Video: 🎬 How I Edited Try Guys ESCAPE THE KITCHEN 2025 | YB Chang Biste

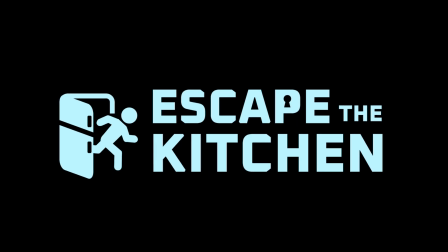[0:01] It's now time to escape the kitchen.
Hey guys, welcome to Behind the Scenes of Escape the Kitchen Editing. I edited 2 episodes this season.
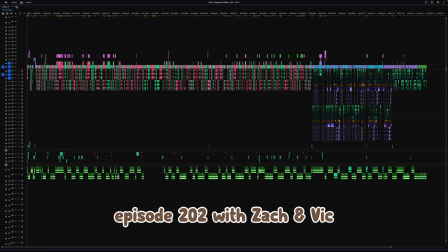[0:14]
So this was my timeline for episode 202 with Zach and Vic.
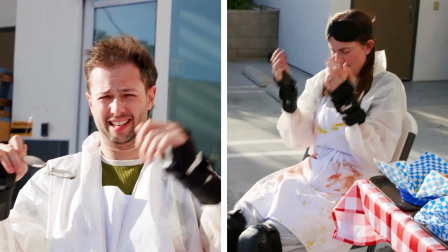[0:17]
This was an episode where they made burgers and ended up doing like a drive-in where actually I was featured with Herbert.
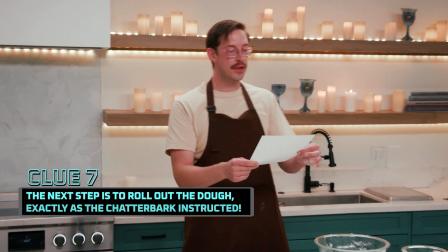[0:23]
And this was my full timeline for episode 204 with Keith and Ryan. And this is an episode where they made like some kind of mushroom pastry thing.
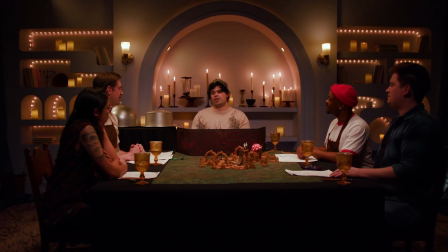[0:32]
I don't actually know what it's called, but it was very, very fun to edit both.
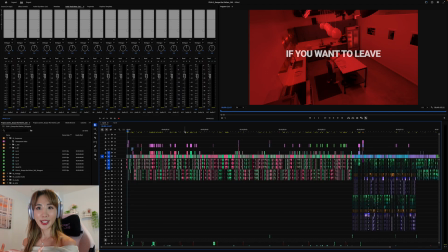[0:36]
Today I'm gonna go over a few spots I edited that I think you guys might find interesting because it just had a little more creative direction.
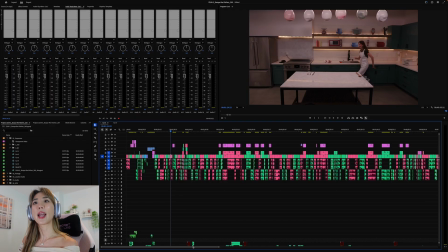[0:45]
So overall, editing Escape the Kitchen is pretty straightforward. As you can see in the timeline, it's just 2 colors throughout because there are just 2 contestants competing.
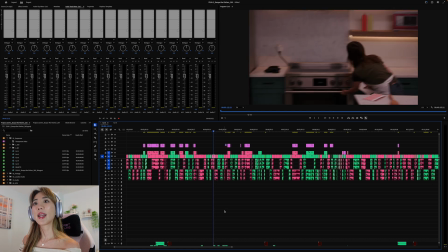[0:53]
So we have Zach as green and Vic as pink color, and we just go back and forth between them. Unlike phoning it in or without a recipe where we have to keep cutting back to the chefs, this is just straightforward because we're just remaining with these 2 contestants. So it's fairly easy in that sense because we don't have to cut back to anything, and usually we don't have to change orders of anything unless, you know, the clues are coming at a different times.
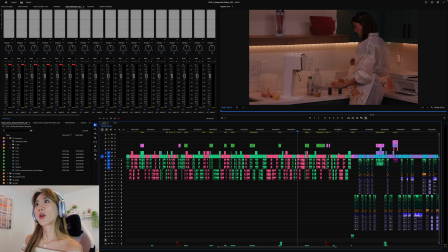[1:15]
So this episode 202 was pretty straightforward until the end where they had this reveal,
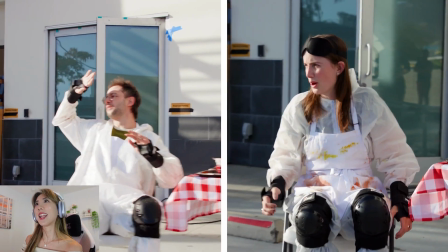[1:20]
and when they went outside and ended up finding out that they have to serve their food to different customers.
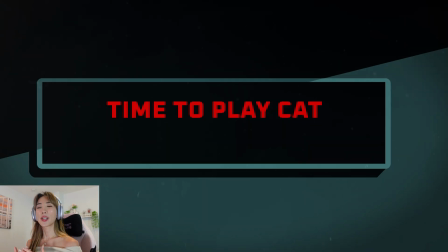[1:26]
So in the second episode, one of the first clues they got was to knock things off the countertops like a cat.
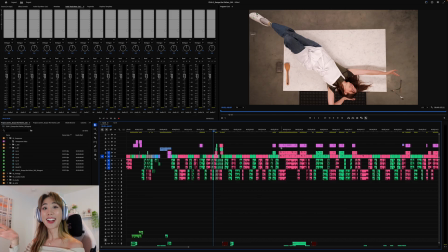[1:32]
You know how cats like to go on countertops and just like take things down? This is what they were told to do.
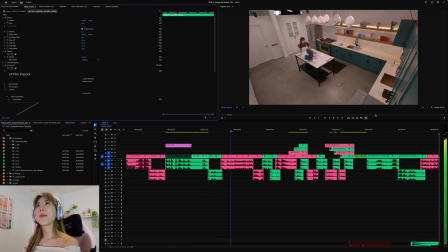[1:37]
So, you know, as soon as they read that, they both started, you know, knocking stuff off. But if we just showed them knocking things off, it could be boring.
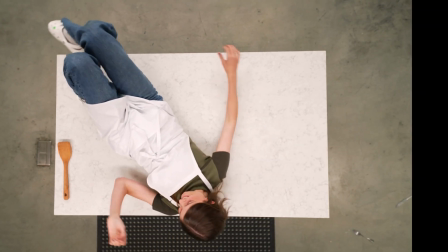[1:45]
That's why I created this fun sequence looking like this.
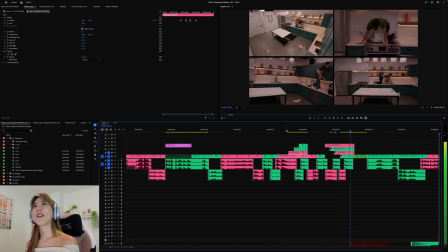[1:52] 6, 7.
Adding this sequence was just so much more fun and, you know, animating the sequence, and I'm gonna show you guys how I did this. So usually I add music last, so I finish the cut and then add music. But in this case, I wanted it to be cut to music, so I chose a song first.
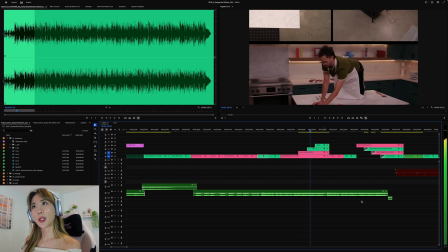[2:09]
You know, it's like whimsical, kind of like a cat, so I decided to use this song. And the beginning of the song is kind of quiet.
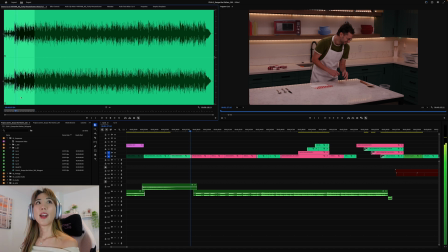[2:18]
It's a bit boring, right? So until this beat drops and the actual song starts, we don't want to start any action.
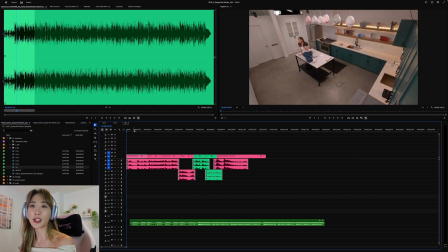[2:26]
So in the beginning, when it's just kind of a build-up, we're just gonna show this like introductory sequence of Vic starting to drop things.
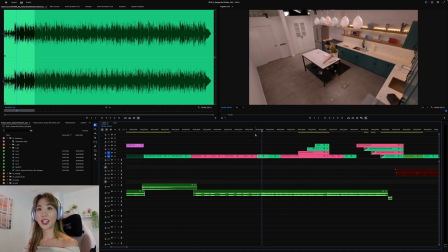[2:38]
And once the beat starts right here, that's when we're gonna actually hit the action. It's perfect because when she says, oh, is that not enough?
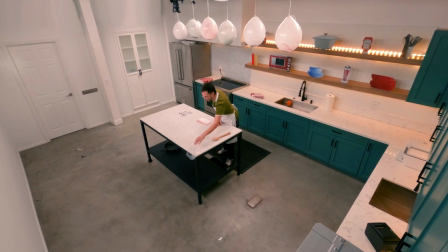[2:43] Here we go. Oh, is that not enough? Here we go.
Here we go, and the beat drop.
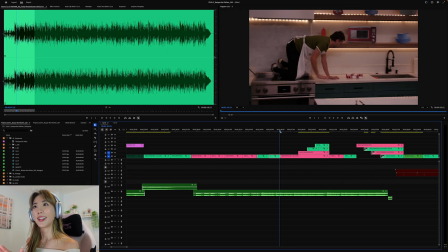[2:48]
And if you listen to the song closely, there's din, din, din, din, din, din, din, din, din, din.
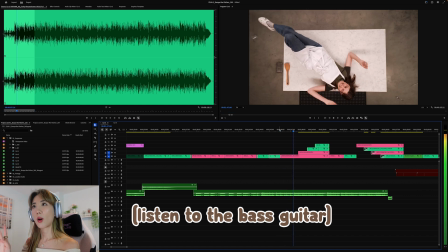[2:52]
There's like 4 drops here, like 1, 2, 3, 4. So in this 4 beats, you wanna have 4 different actions going on. First, I chose this GoPro angle because it's a really cool angle when she's laying down.
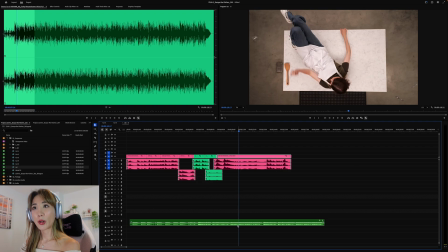[3:05]
So this is gonna be the beginning shot. So around this time, when we hear the first beat, we're gonna make a change to this clip. What we're gonna do is we're gonna send it to the left. Go here, position.
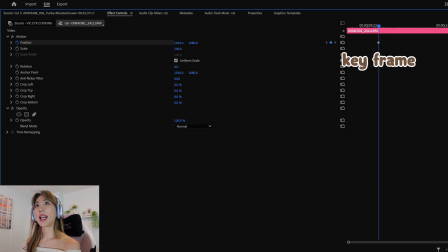[3:15]
And that is going to create a keyframe right here so that this is where the position is at this time.
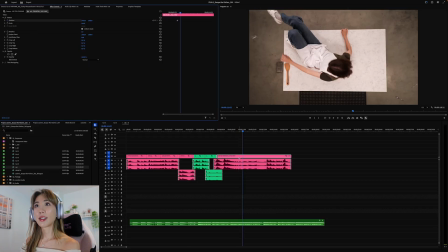[3:21]
But if we go a little bit forward, like around this much, now we're here.
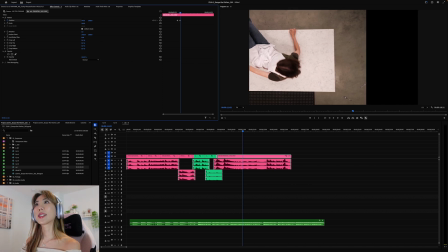[3:26]
And then we decide to move this clip to the side. So it's about halfway there.
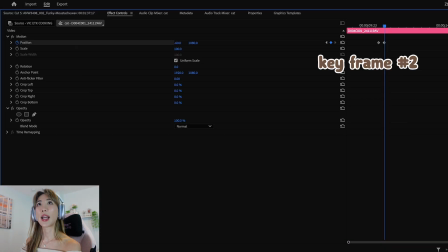[3:32]
Now you can see another keyframe has been created so that if you go back, it makes this movement.
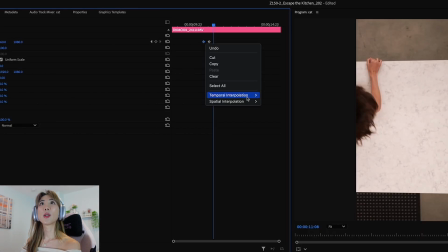[3:38]
Now to make this smoother, I like to right click here, do temporal interpolation, ease out, and here also then ease in. What it does is kind of just smooths out the action.
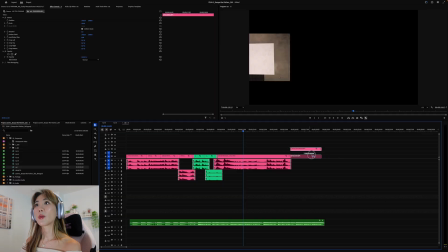[3:51]
And now what we want to do is add another moment here because there is a blank spot. What I did was find another angle where she is doing this.
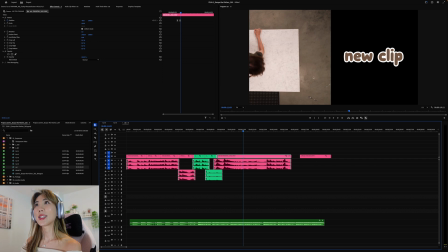[3:58]
So now we're going to add this as soon as this comes in. So I'm gonna bring it over here.
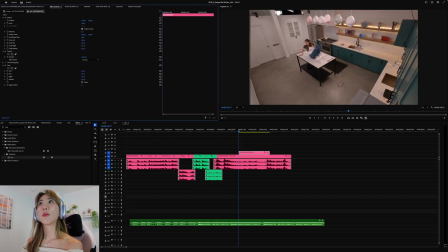[4:03]
We're going to add crop and move it to the side so that this is kind of already in the middle.
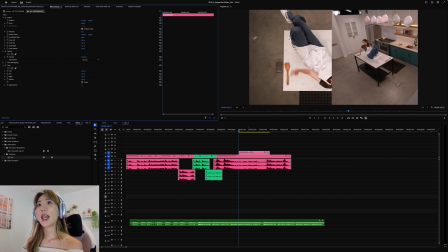[4:12]
Do you see what I'm talking about? We wanna add crop so that this is in the middle, and we don't want this to come in until this one has left.
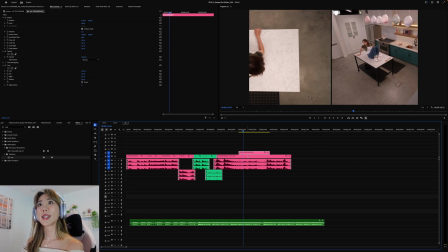[4:19]
So when this has left, it's right here.
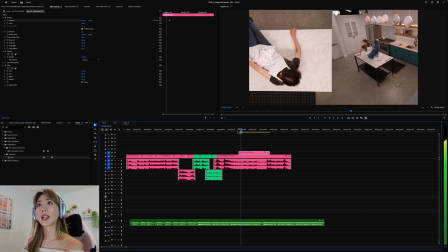[4:22]
I'm gonna keyframe, position, and before that, I'm going to make it gone.
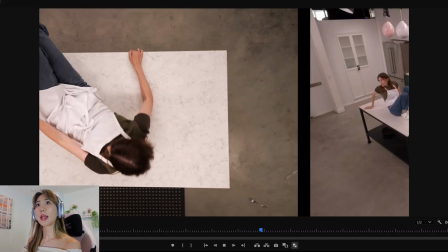[4:29]
So what we're doing right now is adding keyframes so that when this escapes, this comes in.
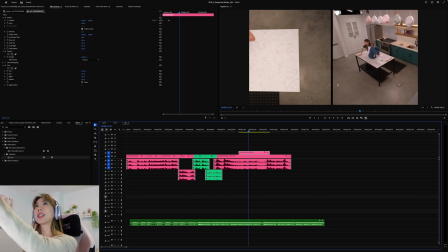[4:35]
Did you see how it does that? Now what we want to do is have all this go up and have something else come from the bottom.
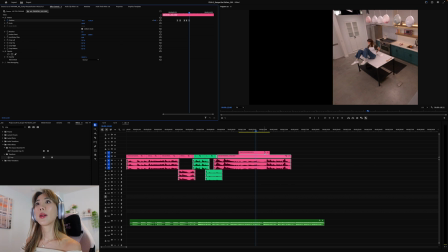[4:40]
So let's make this go up. Let's make this go up.
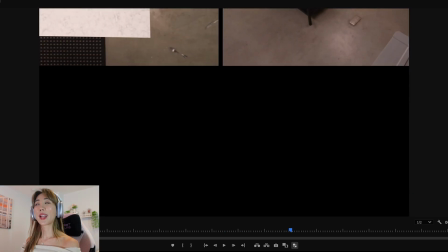[4:47]
So now you can see they're both going up at the same time. Okay, so now that this went up, we need something to come in here.
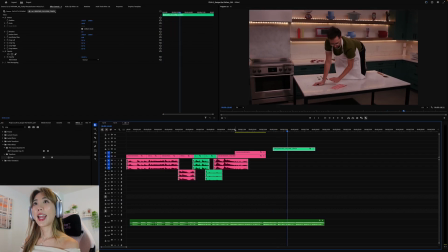[4:54]
So then I got this shot from Zach and then decided to put this here.
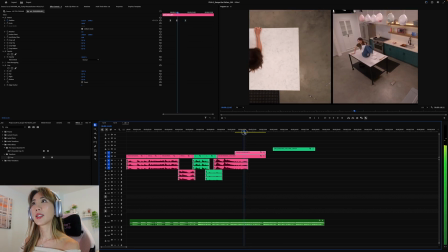[4:59]
So it's gotta go in when this is moving. So let's find the time when this is starting to move, which is right here.
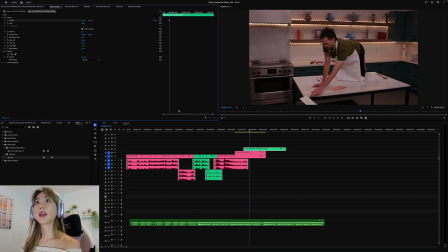[5:08]
We're gonna keyframe here and in the beginning of the shot here.
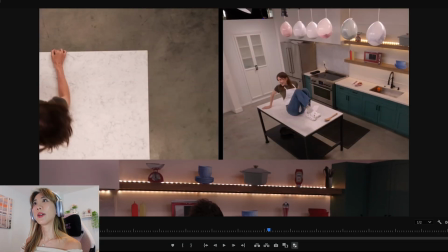[5:12]
So from here, he's gonna start from the bottom and then he's going to come up.
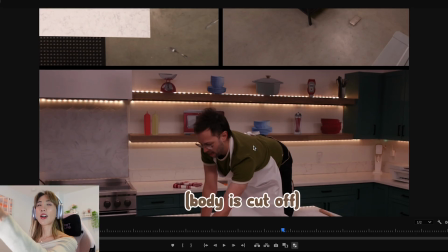[5:19]
This is where he's gonna be at the end. But now you can see that he's kind of cut off, so I'm gonna add a crop so that we see him fully.
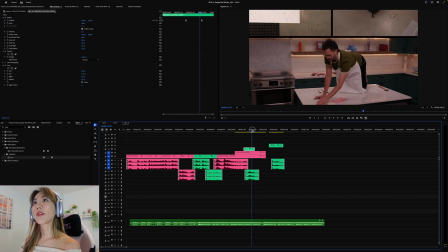[5:29]
And then I'm gonna add another keyframe to move this shot to the left.
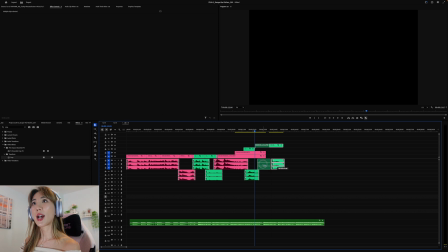[5:34]
And as this goes to the left, we're gonna bring in a new shot, which is this one.
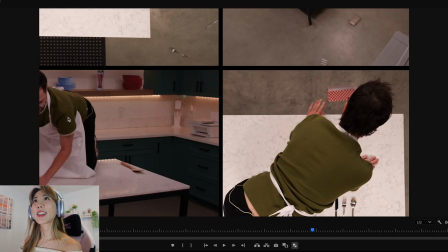[5:39]
So we have 4 shots, but here I didn't like how he was cut off.
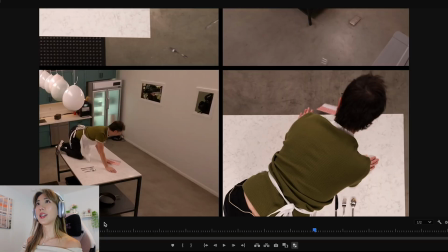[5:44]
We'll just change an angle to something we can see him better. And I just added a new angle here to give a different perspective. So now all together, it looks like this.
Oh, is that not enough? Here we go.
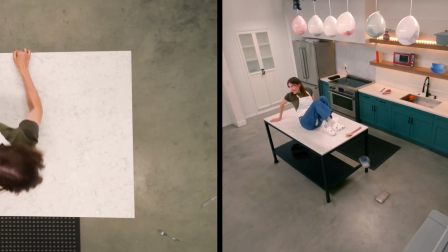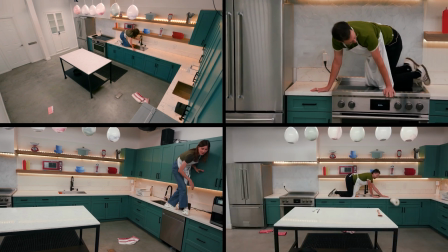[6:03] 6, 7.
And using these animations made the section flow faster and just made it more fun. Now let's move on to episode 204, which is not out yet, but coming out very soon.
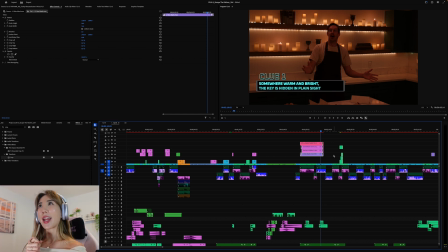[6:17]
In this episode of Try Guys Escape the Kitchen, Keith and Ryan had to find a clue that was hidden in the candles.
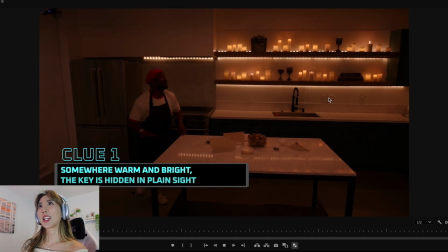[6:24]
As you can see, there were lots of candles and they had to look through each one to see where the key would be.
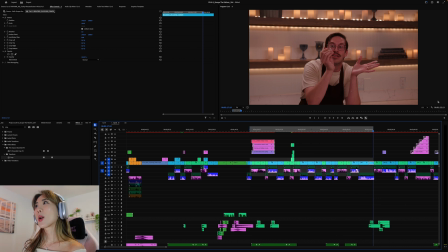[6:29]
So in the edit, finding the key hidden in the candles only took them 1 minute and 22 seconds.
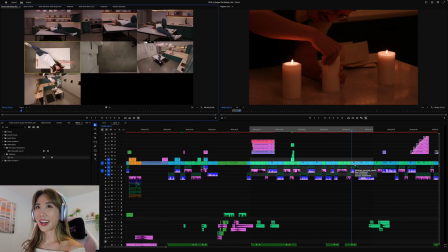[6:34]
But in real life, it took a lot longer. I'm gonna call them out, sorry guys. Let's see how long it took in real life.
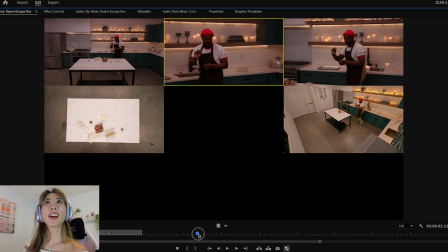[6:42]
Until finding the key. Okay, so right here. So in real life, it took them 15 minutes for one person.
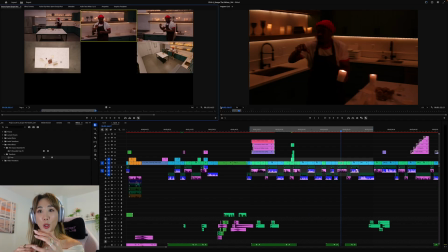[6:50]
So how did we put this 15 minutes of footage of 2 people looking for different things into 1 minute and 22 seconds?
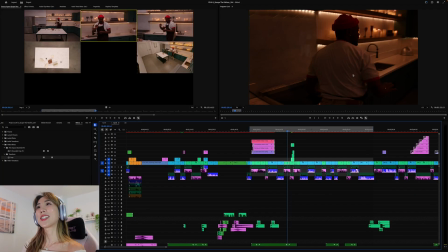[6:57]
Well, the solution was to just kind of cut everything and only show interesting shots of them looking through different angles and talking among themselves. But you guys know me, I like to make these sections a little more interesting and more visually appealing if possible.
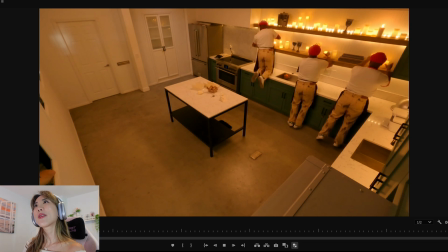[7:10]
So a little trick that I used here was I copied Ryan 3 different times that was kind of cut to the beat of the music so that,
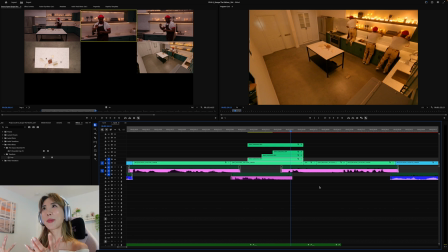[7:17]
you know, we had this visual fun things appearing on screen while they were just looking through the clue. So the most important thing about creating these duplicate shots is to make sure that the shot itself is not moving. And in order to do that, I had to choose this angle because it was a GoPro that was mounted.
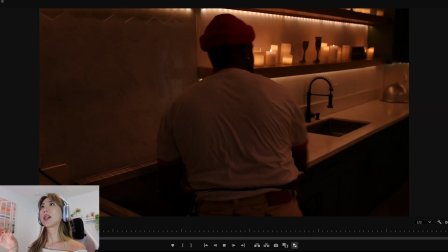[7:32]
This camera was not moving because all the other cameras were handheld cameras and they were not stable.
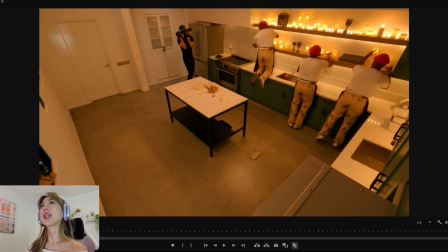[7:36]
We needed a stable shot like this one so I could copy him multiple times and not be worried that the shot's gonna be different.
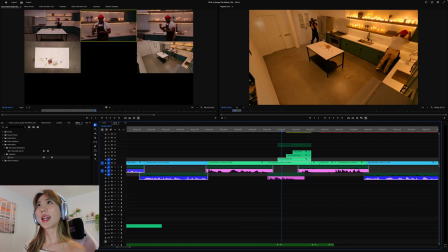[7:42]
So after choosing this angle, we had a problem with the cameraman. He is in the shot, but we don't want to show him in this case.
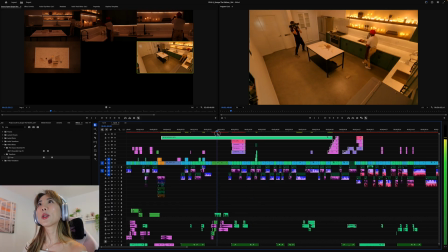[7:48]
So what I had to do is go into an earlier shot. So I ended up going all the way back with the footage to find the time where the cameraman was not in sight.
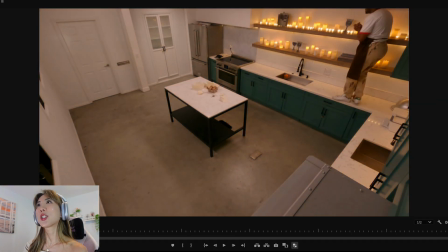[7:57]
There we go. And the thing is, it had to be after the light turned off for the lighting to be the same.
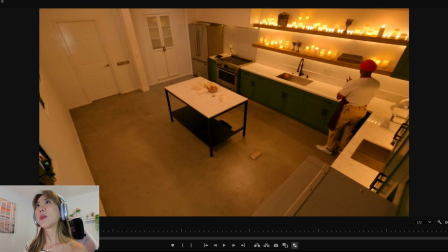[8:02]
So right now, this is the little moment we have before the cameraman entered.
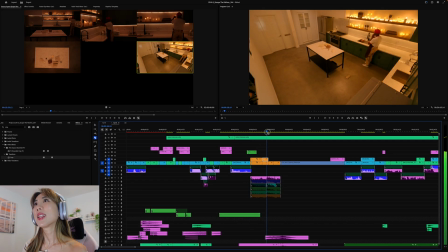[8:06]
So I'm gonna cut out from here to as long as we can before anyone entered. So around here, okay. So in this much footage, we have this section empty of the cameraman.
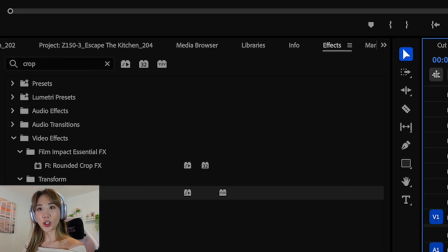[8:18]
And it's gonna be the easy trick, just add crop.